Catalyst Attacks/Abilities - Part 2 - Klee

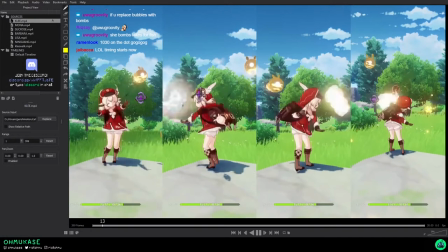0:00 all right so for clee let's just quickly look through the let's just quickly look through the video so there are autos she has autos we have four uh four views here
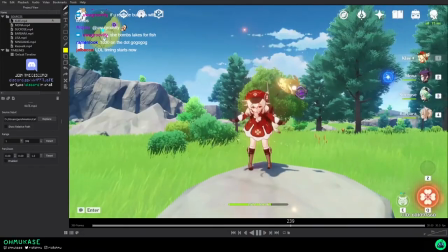0:07 and then she has her empowered auto here with her e from the front view and then her alt now unfortunately i think
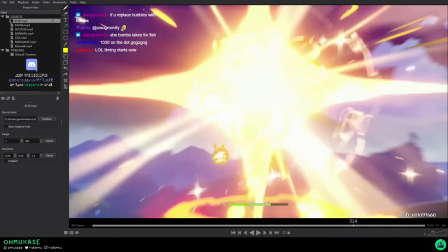0:15 i dropped frames there which kind of sucks yeah
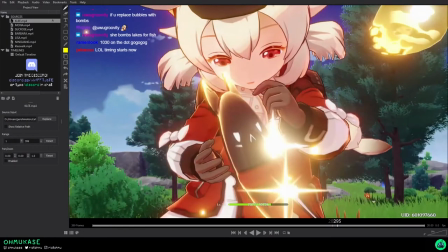0:20 i dropped a couple frames no one two three four five six feels bad that's
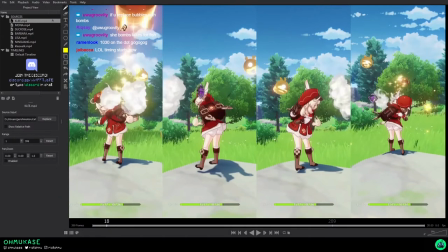0:28 my performance issue okay so we're gonna be looking at these things And then we're gonna talk about sort of like what character she's portraying here as well as the poses and How they go about doing this in this situation Klee
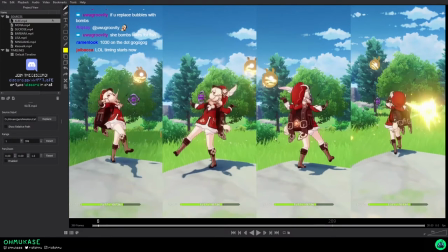0:40 as we sort of talked about before Throws all her stuff because in this situation,
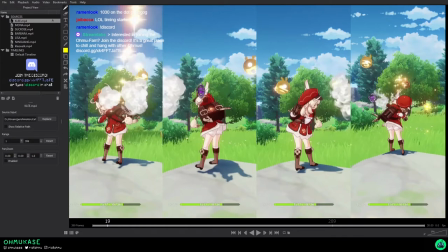0:44 she's actually throwing bombs if Klee was like a normal fire mage She would probably wield fire and throw fireballs when this situation She's conjuring bombs from her bag and throwing those which explode and create fire right essentially And
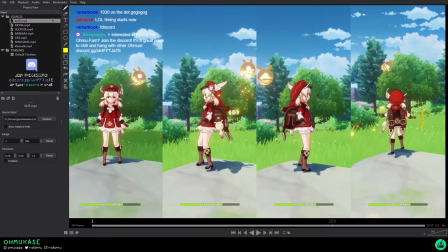0:58 it's cute for her because if you just film yourself throwing a ball You can throw it very normally But you know when a character is small and is like excited to throw things But needs to put in a lot of effort but also needs to be cute like someone that's like
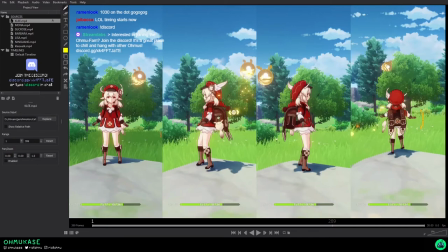1:17 Right if you have like those three pillars and that will sort of guide you with how you're gonna animate so for the first thing for this first auto
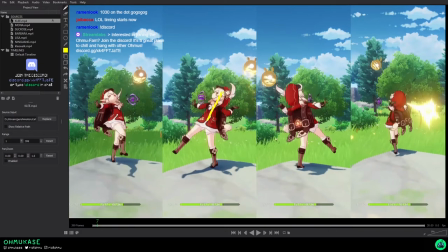1:27 in this situation someone that moves this much kind of doesn't have 100 control over their balance right if you look at someone that's like a baseball baseball player right um they throw
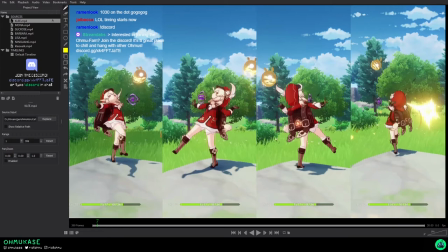1:43 balls they throw the baseball and they have full control over their body and they're optimizing exactly how to throw it to throw really fast but in this situation kylie just wants to lob it she wants to lob it like with all her effort but she's a child and she doesn't have that much strength so she's just gonna try and in order to do that you need to involve your whole body so you counteract
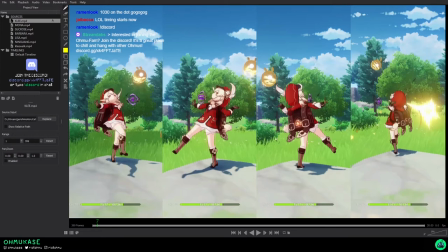2:02 by leaning back as far as possible for your antic kicking your leg out kicking your leg out so that your center of mass is over back here and then what you're gonna do is you're gonna use your momentum to throw it this way by leaning forward as much as possible catching with your
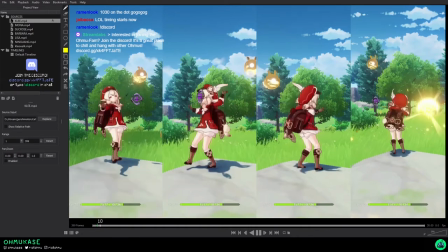2:17 foot here and then just like bending over right that's what she does here honestly she doesn't have she doesn't really need to kick her her foot out this much like if if you want to just throw it you could just throw it but when you kick like
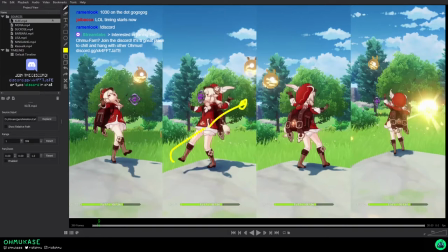2:36 this you're able to wind back further right so that allows you so instead of just being like foot here and
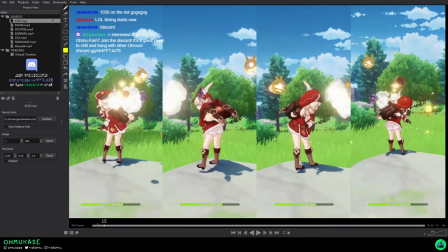2:41 then back straight she goes further back by kicking her foot
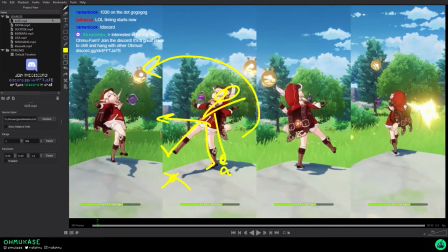2:46 out this way and then she can bend further back so that she can have more distance to transfer energy as she throws it right now I think it would have been
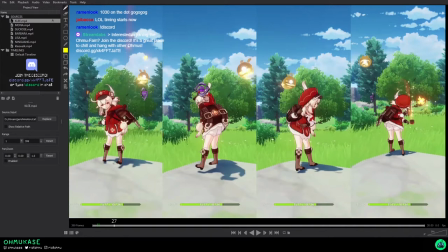2:55 cute perhaps if she was a little bit less conservative she basically
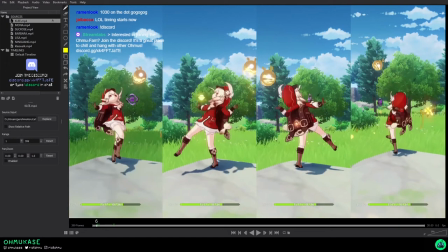2:59 is trying to stay within this hitbox range because you can't go too far out of it you can see that the moment she starts throwing her butt starts going backwards
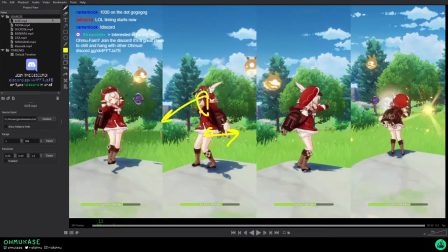3:08 to counteract her weight going forward as she throws it
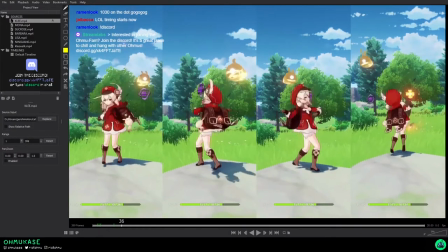3:13 and she does the same thing for her second one but it's a little
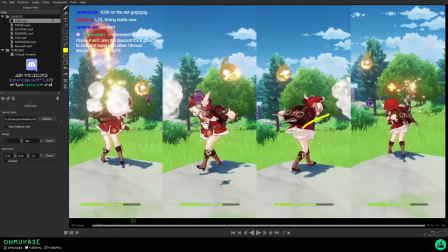3:18 bit more a little bit more lower this angle here slightly smaller
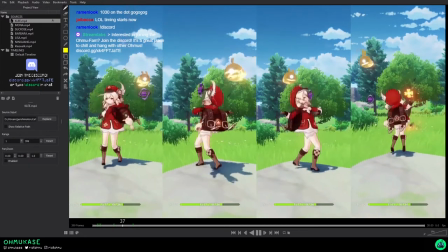3:27 I think in this situation is cute because she's actually just really Let's look at the footwork the footwork's kind of cute too
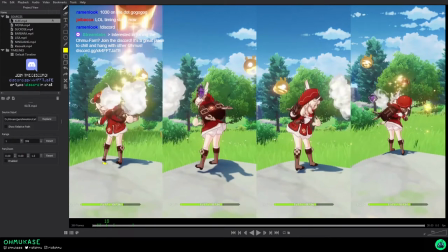3:38 But you so feet pointed inwards very cute, but you can see here when she throws she's on the back of her heels So she's not very very grounded and I think that's like a communication of
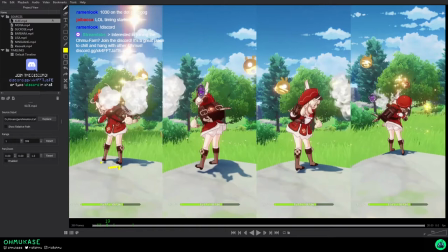3:51 Inexperience and just childlike nature because a lot of kids are always just like bouncy bouncy never planted they have a lot of energy and also sometimes you know when they're trying to do something they're not the most experienced so they're not like oh cool pose but on her heel she hops on there
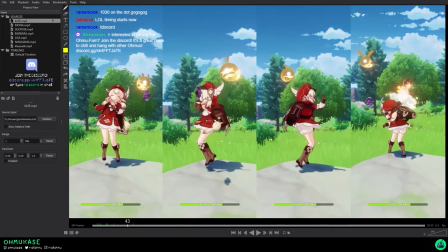4:07 back here she does a little hop here which is really cute and she closes her eyes can't see
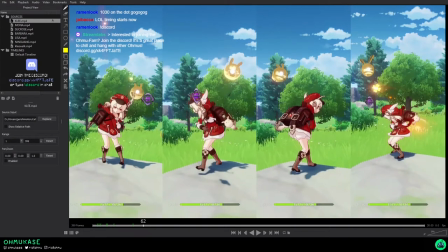4:14 and then she does a spin this is really cute on her third one actually if you look at this this front pose is really really nice you have really nice contrast
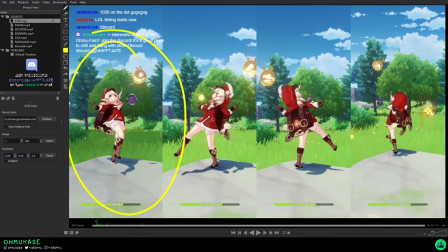4:24 so let's look at this front pose on this in this one here here so
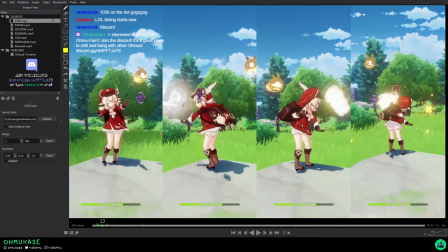4:29 straight line angle very nice throw what you get is you get a counter angle like this
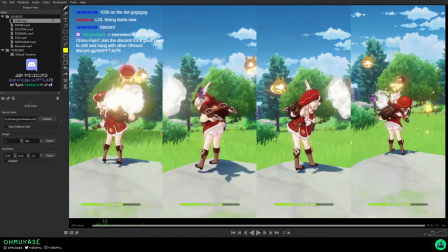4:36 right or a counter kind of pose so instead of being like like this you have an even more like this and then instead of facing this way you have opposite facing so a lot of times when you're trying to animate your antic your beginning action to your end action the more you can
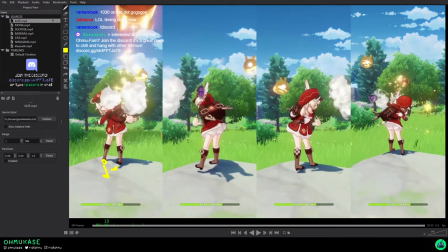4:50 do juxtaposition of opposites the more kind the more uh I guess the more mileage you get and so if we take this
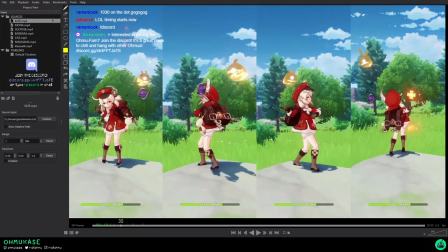4:57 this angle the question is what we do after that so instead of doing this now you have this right and that reads very very different
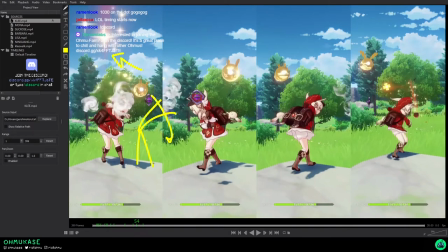5:10 so then into this from facing left to facing right and this pose is really really cool nice It's really nice. You have perfect straight, bend, crossover. It's very very dynamic and you can have a lot of
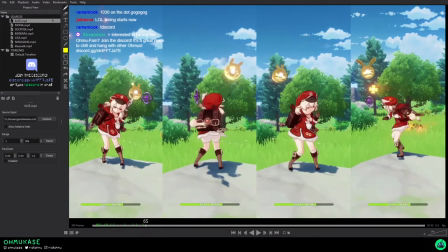5:30 Asymmetry. Asymmetry is key. Then you have a nice spin.
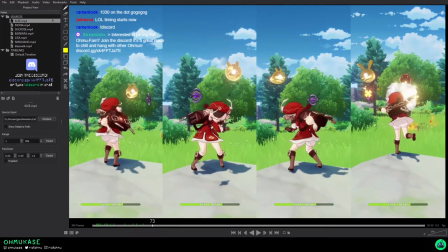5:37 There are situations here I think that maybe we could push things But it's really not too bad.
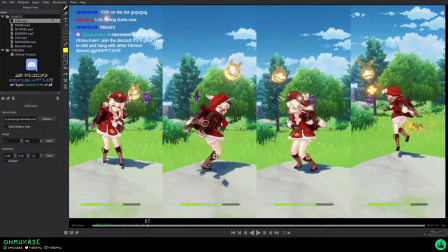5:42 Like I think here when she's going here everything is moving at the same time here you track hand hand head all over the same time but theoretically i think maybe the hand could drag a little bit even more so here and
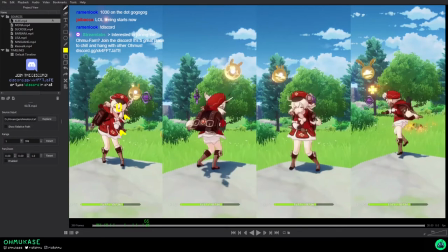5:59 i think this is where you get elasticity with the character like the more you drag things the more you get the stretchy feeling which gives a little bit more resistance and a little bit
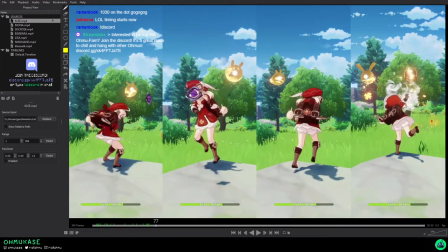6:07 more like malleability um i would say for this case for genshin impact genshin impact really doesn't necessarily have a
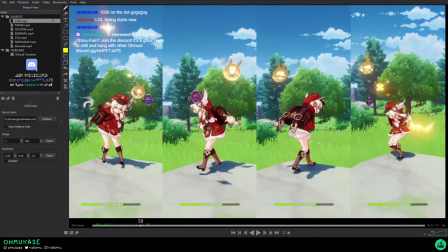6:15 very stretchy style in most cases for their characters and that's fine that's just their approach to it right I know for League we would like to
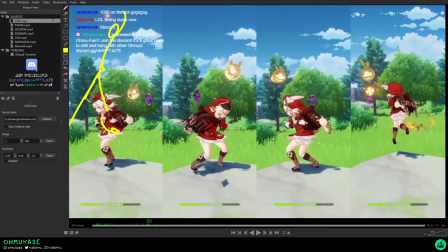6:21 see a lot of stretch contact poses and a lot of like when they're spinning things dragging very far because in those situations you get a little bit more of like this visceral reaction feeling when you're watching it I
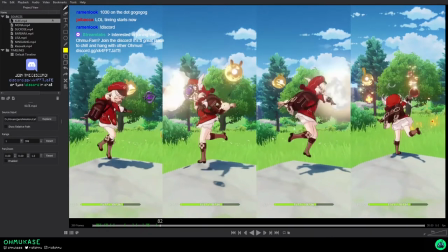6:36 think that's really cute too this explosion of energy when she jumps and
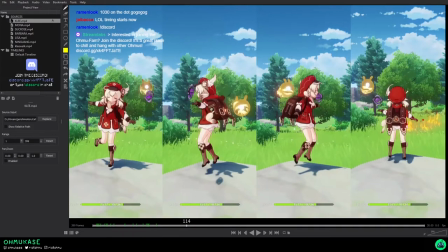6:43 throws and lands on one foot like there's absolutely no reason for Klee to need to do that,
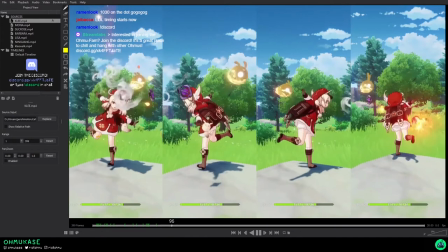6:48 right? But she's having fun. She wants to do that.
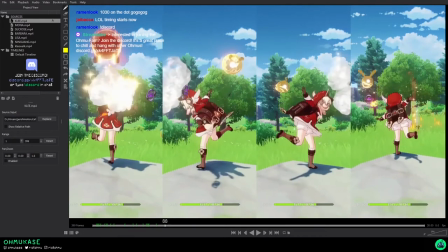6:53 She wants to land on one foot, especially on the back heel of her foot.
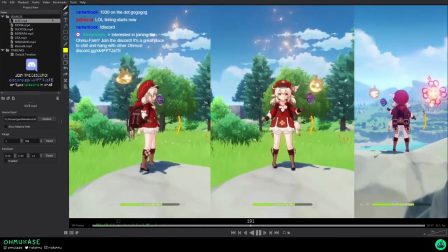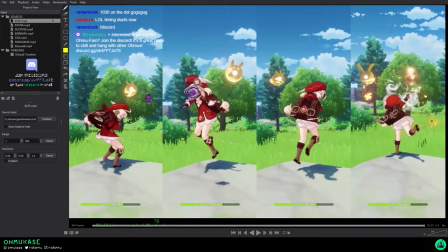7:03 That's cute too. Let's look at this spin thing. So it's funny because when she does a spin, she's not spinning into a jump.
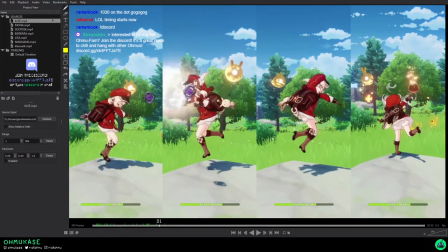7:09 She spins first, then plants her feet here. Spins, plants feet, does an Antic, jumps, and I think here you could probably, we could have probably one frame of like straight.
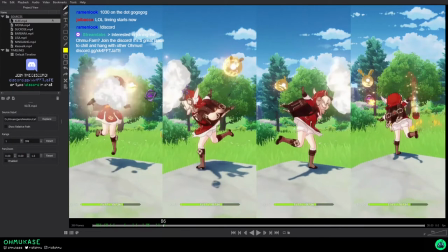7:21 At least for league we would do straight and then we would kick these legs up and this pose perfect
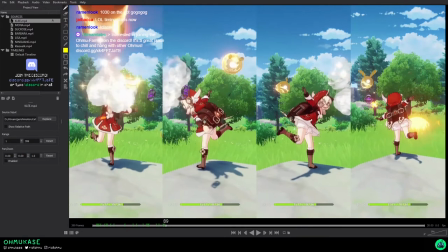7:27 One kick out one straight one straight mainly straight Boom and then we would probably here we would contact a little bit more straight boom and then bounce
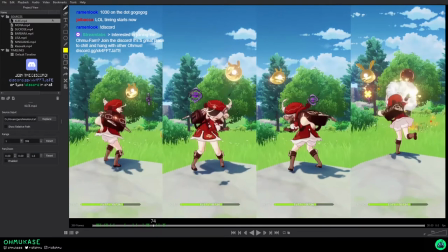7:37 But you can see here that the motions are all sequential in terms of One thing has to happen first then the next then the next and then the next if the problem is like If she's doing a spin here and jumping at the same time, it would be very very feel very different And also just probably wouldn't feel as nice
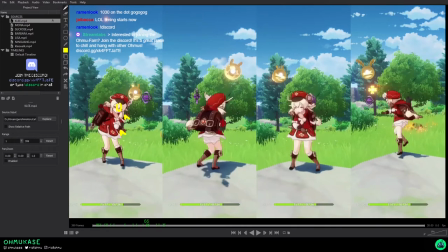7:53 because it's very hard to do a jump spin in the same way you would spin then jump